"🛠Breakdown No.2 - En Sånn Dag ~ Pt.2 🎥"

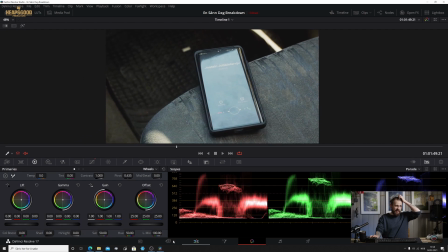So just to get out of full screen on this one, let's head over to the blog and I'll show you exactly the setup here.
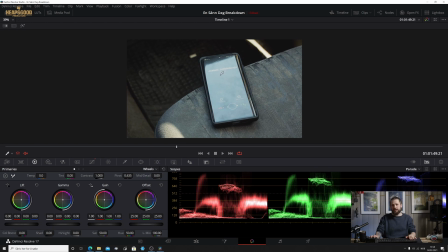So this is not actually when we are driving or in that street at all. This was pre-planned.
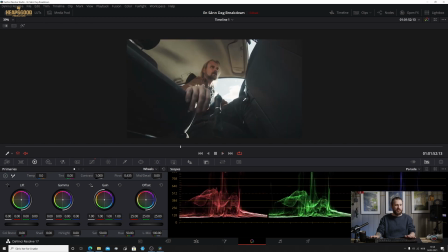And also as we go here, so Krista knocks it down, the telephone down into the footwell.
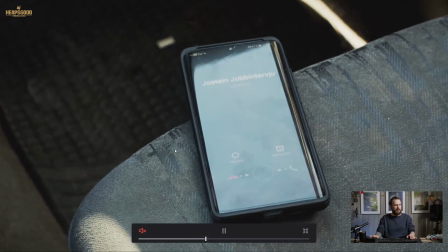So if we go back to full screen, phone rings, hand comes across,
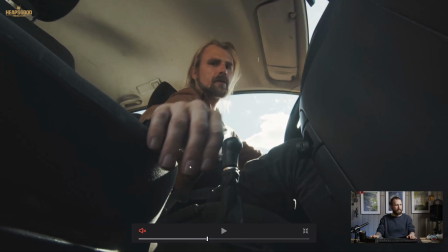and of course two cuts, or two different perspectives. So Krista is going down to attempt to get the phone. So as we see here in the heat of the moment, this is what's going on.
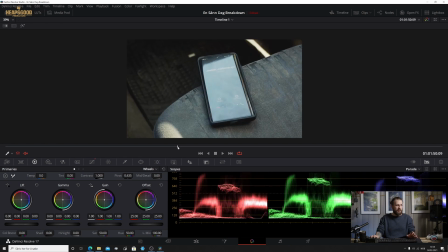Back to this perspective of him driving. So here and here, the car is not actually moving at all.
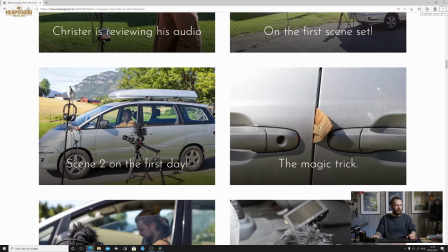So if we go back to the blog here, this is
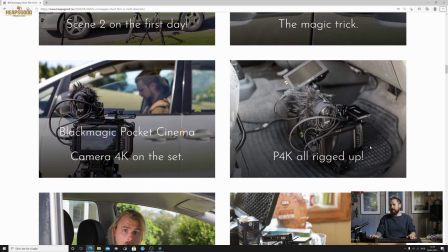where I've got the handheld rig, and I'm with the car.
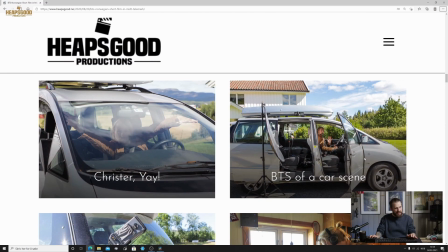Where are we? Yeah. So here's the scene. So here's the car door open, and I've got the camera down in this footwell.
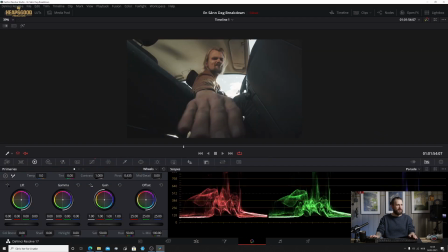Got the reflector here to shine off into Krista's face, as we can see here in this one, so we can bring up the exposure. You can see a little bit that there is quite hot,
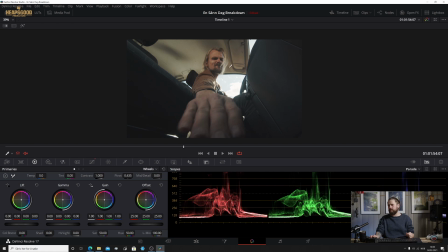but what we're trying to achieve really is to make sure that we've got enough level to keep Krista exposed in this one.
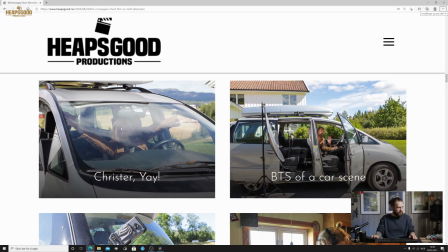Otherwise, without that reflector, as you can see here, he would just be in shadow, like you can kind of see here inside the car.
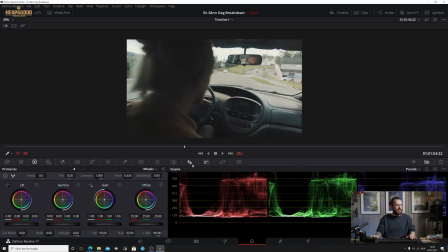So as you can see, I exhibit
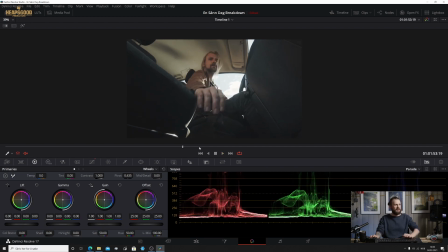handshake just to give that feeling that the car is moving. What gives it away actually is that the background here, the clouds, aren't moving. So spoiler alert, that's going to ruin your experience now. Sorry about that, but I had to point that out.
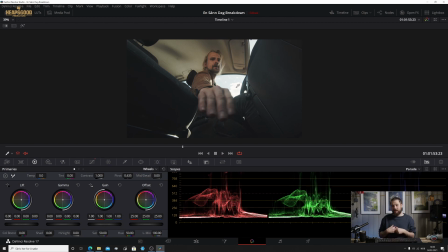But you know, we didn't have a budget at all, so we had to make it as believable as possible within the safe constraints.
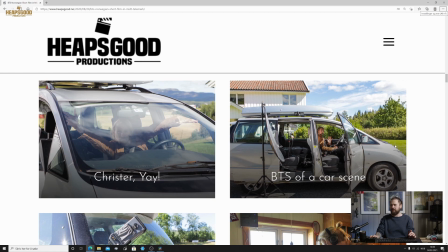You know, that was going to be a really difficult scene if I didn't have the car door open and all that kind of stuff. But Yeah, and also we had to roll the car further out so it revealed sky and not the house, etc., etc.
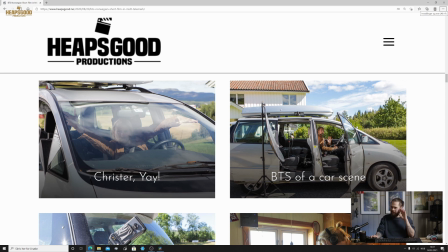You know, attention to detail. We're trying to figure out what's the best perspective to take on this, and the details that don't have reflections and all this kind of stuff. Difficult, but totally doable. That's the fun of it.
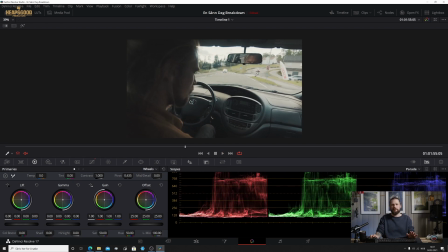So again, trying to make it as believable as possible, cutting in and out of these scenes, and that's the fun of it.
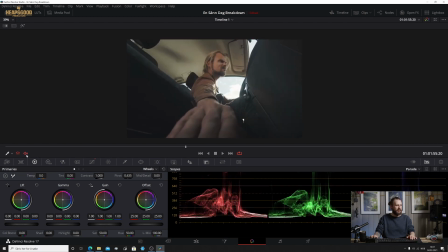So I will skip right along to
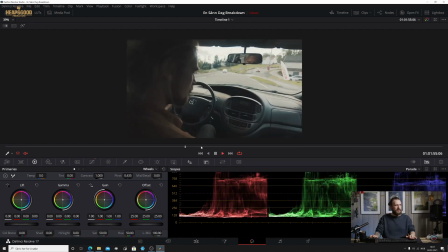where was it? Yeah, here. So this technique,
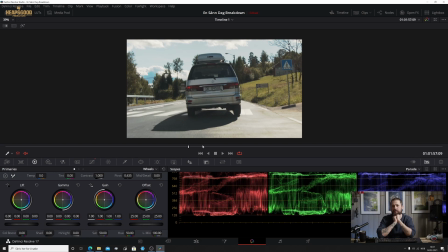unfortunately, I have no behind the scenes of this one, and I wish I had a photo of it or somebody filming it, because it was really cool. I had my skateboard with me, and I had the camera in my hand.
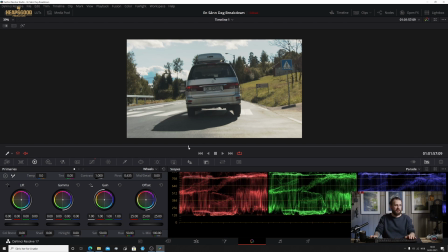I just had it like proper skateboarder's grip. So this is like inspired from skateboarders. So on my skateboard, holding the camera as still as possible, moving as close as possible to the
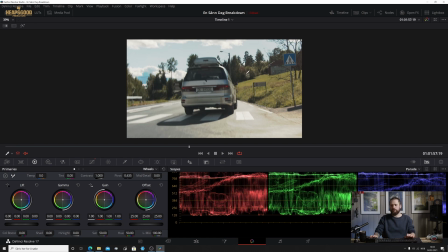to the car, just to give it that perspective.
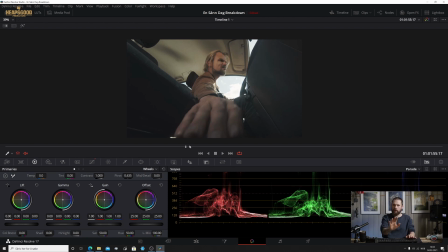And with the skateboard, it still gave that dynamic push forward and follow, and as the car swerved, etc., etc.
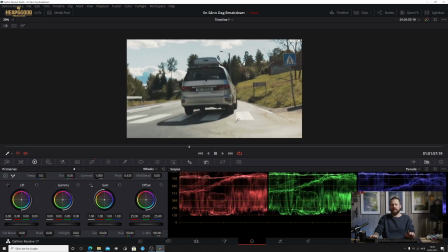I believe that actually in this scene, it is a